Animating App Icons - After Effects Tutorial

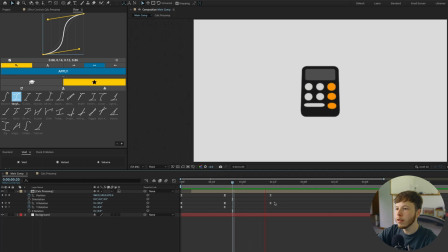493s
Once it finishes the kick, it kind of kicks the buttons to go. It's missing a little bit of something. What I'm going to do is I'm going to add a null to this.
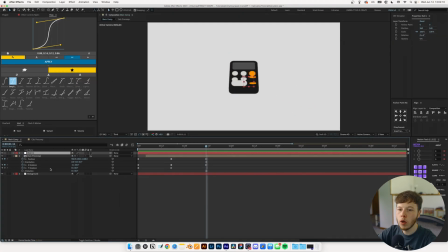502s
So I'm going to select it, and we are just going to create a layer, new null object, and call this controller, and put that into 3D space.
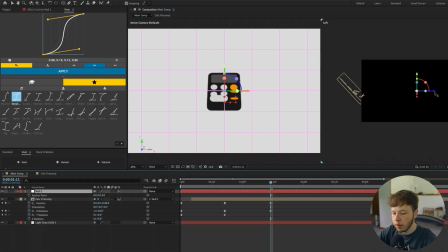511s
And then I just want to make sure that my anchor point is pretty good for it. If I just select my anchor point tool and drag this backwards until the center of it.
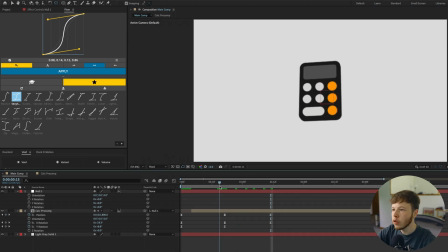519s
So now if you rotate it, pretty darn good. So I want it to kind of still have some motion while it's doing that. I'm just going to keyframe the X rotation. Lift it up a little bit so that it always just has a little bit of that movement going, even though it's very, very slight.
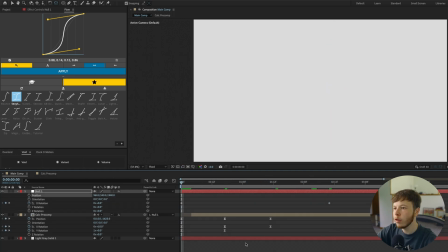536s
I open the position of it and zoom it out a little bit just to always have just a little bit of motion. I think right about here, I'm going to keyframe the X rotation and have it do another full spin. Sexy speed that thing, and let's play it back. That's a little bit too fast.
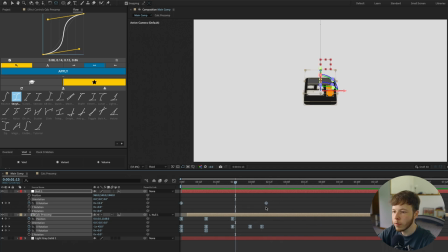555s
So what I can do is I can select all of these, and while I'm holding Alt, I'm going to drag the last keyframe, which is this one, and then you can just Alt and drag it out.
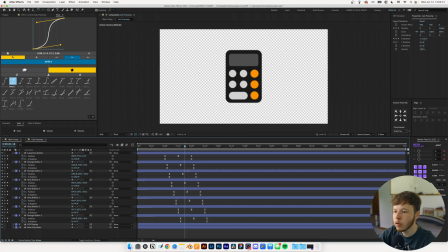563s
I want the button starting to flip right here, so I'm just going to double click and then just select all of these.
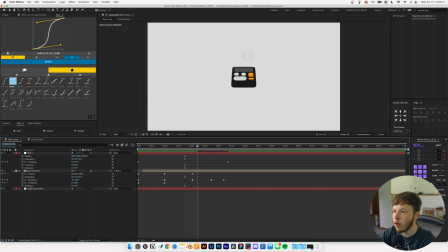568s
I move them to our playhead. So right as it kicks it up, it's going to start my animation, and maybe even just a little bit before. Otherwise, it's looking a little bit too linear. I feel like this is a little bit too slow. We're going to open up our keyframe editor, our little speed thing. So I'm going to do a couple things here.
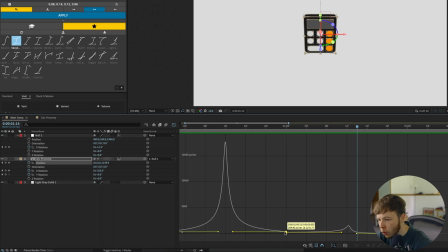587s
Let's start with the position. I'm going to drag this up just to make sure that it doesn't come to a complete stop, you know what I mean? Then I'm gonna hit the X rotation and I'm just gonna drag these down. Might even drag them up. Drag it down here. Drag that down, or maybe up.
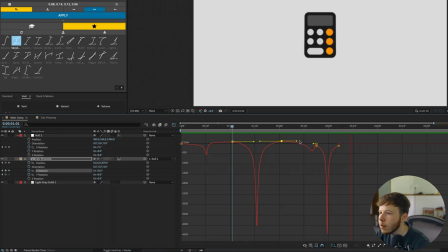603s
Ooh, that's, I don't even know what I kind of did there, but that's kind of wavy, honestly.
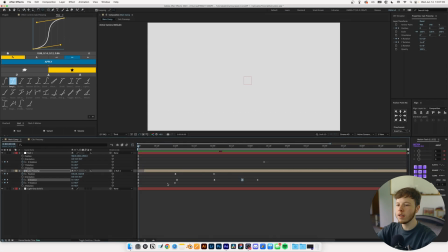608s
Ooh, hold on. Let's play that back real quick. That's kind of wavy, because then it's like, it's flipping, and then it's like, it kicks it up, goes back down, and then, whoa. Hold on. We just cooked some fire by accident. That is fire. Yeah, that's awesome.
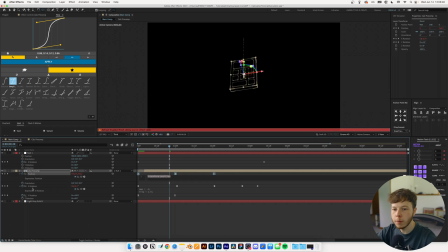626s
There is one thing I want to try, so I'm just going to try and add an expression to the position and the rotation, and it's just an inertial bounce expression.
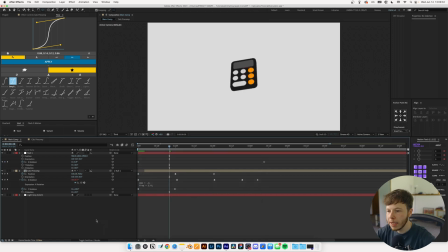634s
I just want to see what that looks like. So I'm not sure that I'm liking that for the position anyway, so I'm just going to try that on the rotation, because I really like the bounce that it has on the out, because it just kind of settles it in,
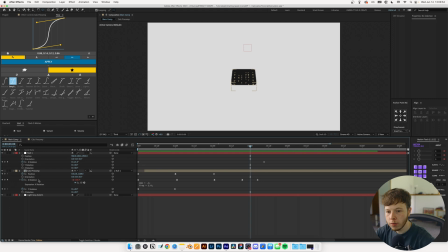647s
which is perfect. So what I'm thinking of doing is if I undo again, and then once we get right here, I'm simply going to cut it and then open up my rotation and paste it.
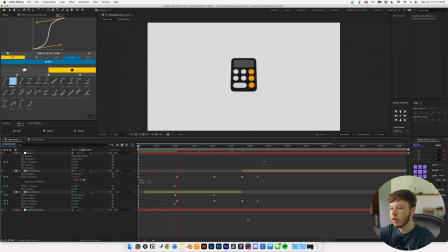661s
So that way it should only apply it to that last bit, because I really like everything else the way it is. Oh yeah, that is insanely wavy. I'm just gonna hit enter, mark the end of my, on my comp, sorry. Play it back.
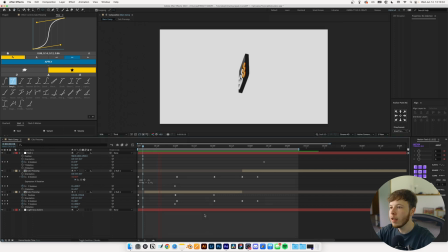677s
Oh, that is sweet. Dude, I'm really liking that. Is it perfect? No, but that is pretty awesome.
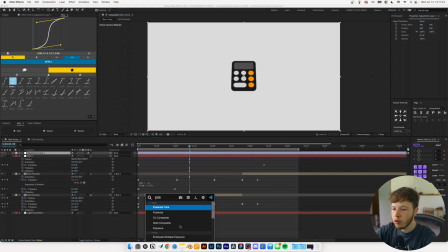684s
There's one thing I kind of want to do, and you should probably know what that is, and that is a pressurized time.
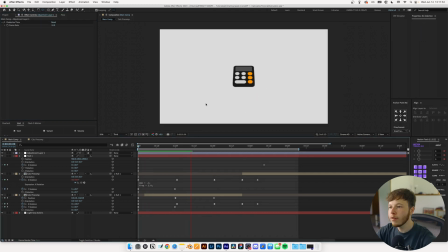690s
I'm just going to set that to 12. I just want to see what it looks like. It elevates any design, and I am a sucker for.
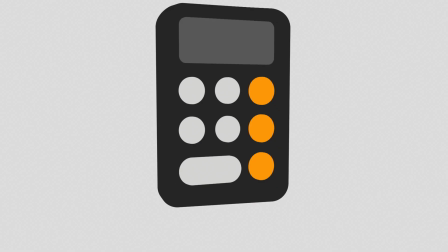696s
That's just perfect. That is absolutely perfect. And just like that, we have animated an iPhone icon. We had some happy accidents, as Bob Ross likes to call them, and it turned out pretty sick, honestly. It was just kind of an accident. But, you know, sometimes stuff just works out because it's supposed to. I just want to say thank you, and look forward to seeing you again next week. Peace out.